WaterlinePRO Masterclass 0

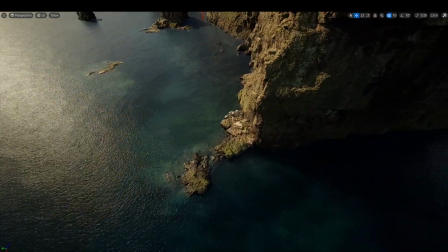1247s
And so far it's looking pretty good. We have a sort of nice wetness that blends these rocks with the underwater.
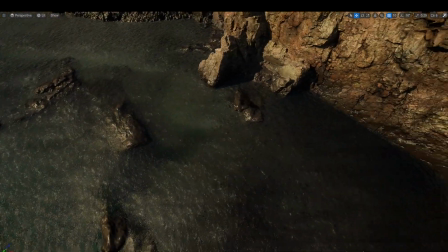1255s
Something that we do not want is for this sort of darkness to be affecting our underwater
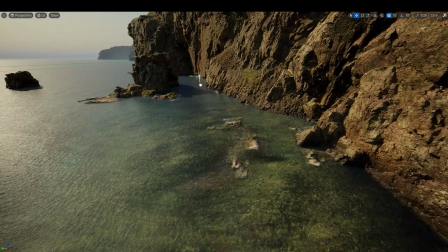1262s
assets that we placed here. So let's position this a little bit higher.
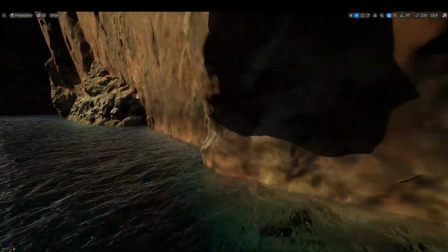1271s
Something like so. So ideally, if we were to get closer, we don't want to see this sort of gap, but at the same time,
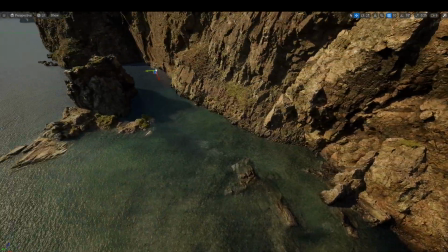1282s
we want our underwater to be free of this effect. So overall, just a little update on the decal.
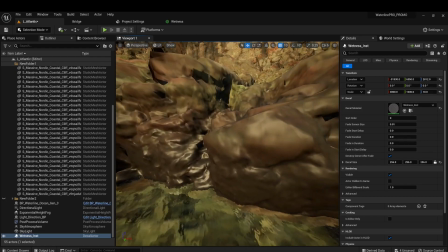1290s
We ended up going with these sort of scale settings because they gave us a sort of sharp transition below the decal and a smooth one above.
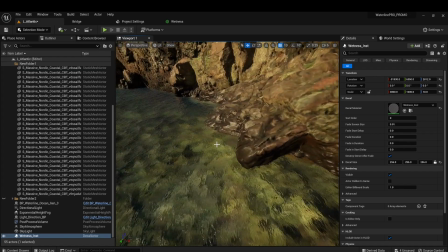1298s
And that is pretty much ideal to have the assets sort of blend upwards
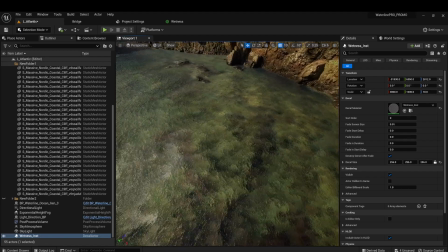1302s
and be cut off so it doesn't affect our underwater assets.
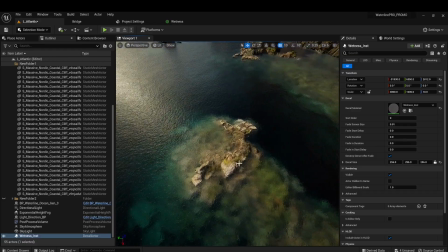1307s
But something else that we did is that, well, with this particular asset just didn't look great.
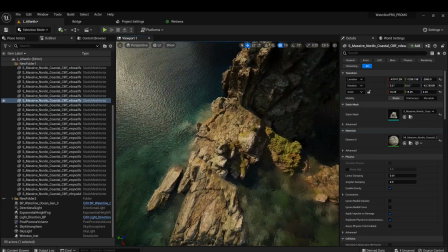1313s
And some of these as well, we kind of wanted them to be a bit more sun bleached,
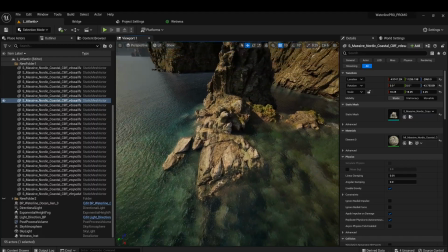1318s
and maybe the waves here are generally calmer with larger waves just kind of crashing in the background,
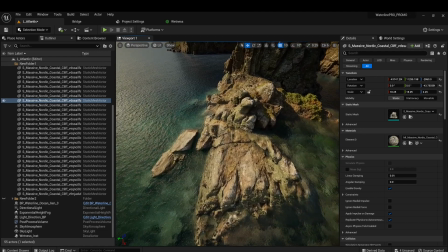1324s
whereas the sea here would be generally smoother. So how can we sort of have a very big decal affecting only some of the assets?
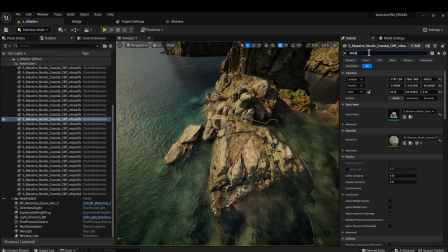1331s
Well, you can select your cliff here and just type decal, and disable receives decal.
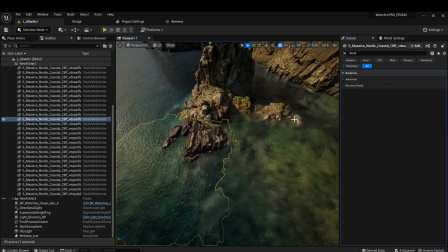1337s
Now, if we have it enabled, we can see that these entire sort of cliffs here are
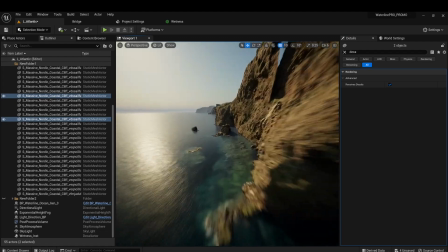1345s
become really dark, and this can be technically realistic, but for our purposes, including,
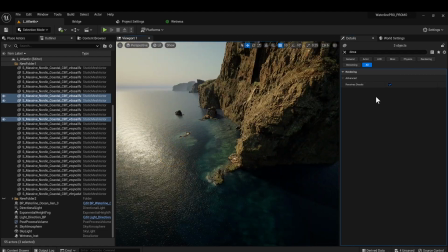1352s
let's see, these ones, it didn't look that great. So we just kind of disabled it for these ones.
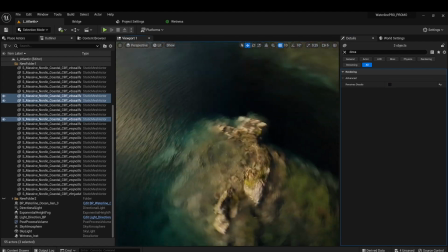1359s
So these may be slightly unrealistic, but the overall effect is a bit better.
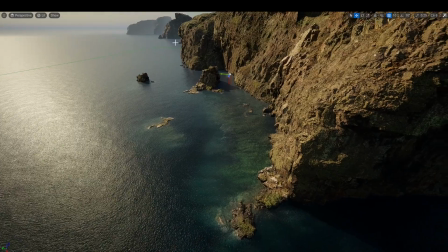1365s
So something else that we could do is add foam just to really ground these sort of
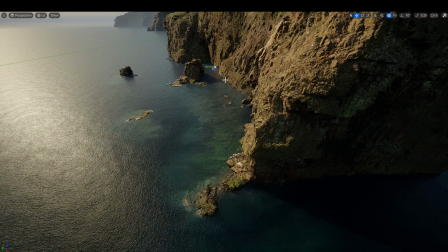1374s
rocks to the water. And for that, we'll be using another asset of ours called WaterStamp.
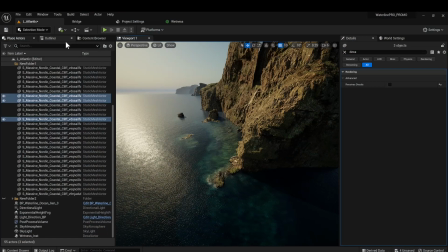1379s
So let's see about adding some WaterStamps to this scene. Well, let's go to our content browser, and we have WaterStamp here. I'm going to go to Base, Meshes, and we're going to grab this particular mesh because this is the one that works best with oceans.
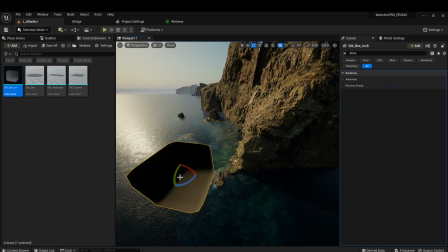1395s
Gonna grab it here and just sort of
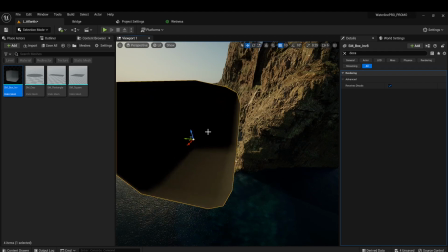1402s
really make it much bigger so we can actually see what it's doing.
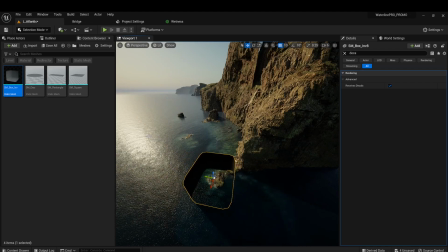1408s
And the cool thing about WaterStamp is that it is basically like a decal system for water materials. If we go here, materials, we would be looking for foam material here, and let's grab this one.
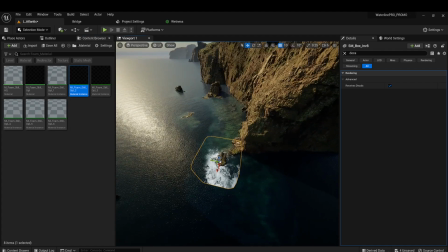1427s
And off the bat, let's just have the texture load up a bit more. We can see that it looks pretty horrible in this case.
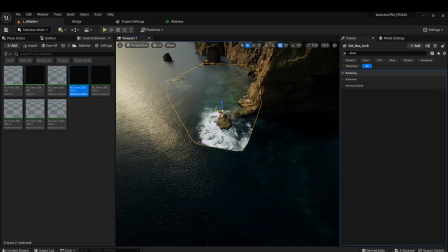1434s
We're just kind of getting some horrible masking from the box, and well, that is normal.
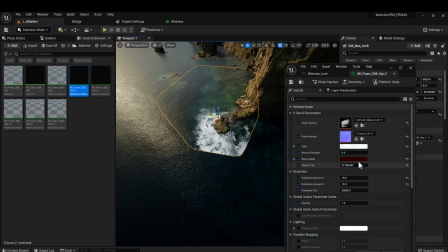1439s
So what we're going to do is simply open up the material and first of all, adjust the tiling.
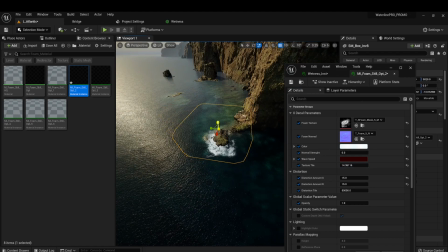1445s
So lower it a bit more, and we could start adjusting the sort of bounds of this mesh a bit more.
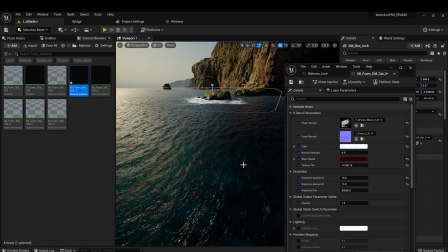1453s
Now, the important thing is that the mesh encapsulates the top side and the bottom side of the waves.
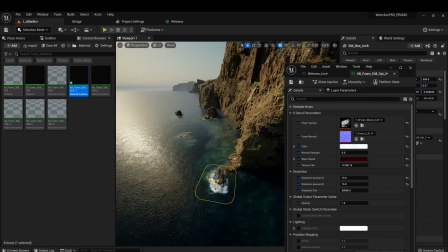1459s
And we could just place it something like that. And if we go back to our standard viewport, we could adjust it, rotate it.
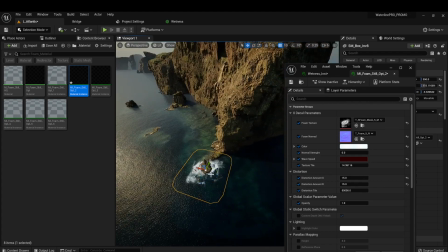1468s
Now, this is a slightly older version of Waterline that we're using here. We have a new update, and the difference is that this one will not work with shadows correctly.
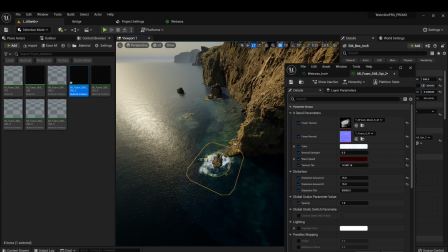1476s
Our latest version supports that. So yeah, keep in mind here we're doing a couple of reworks around it,
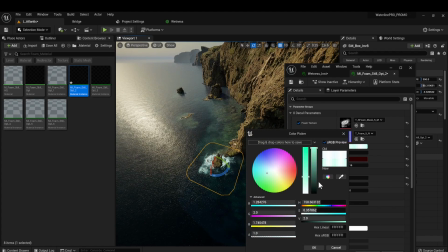1483s
and one of it is to sort of manually adjust the colors a bit to sort of blend it with the ocean a bit better. And let's see, we're just kind of looking for something a bit more subtle like this.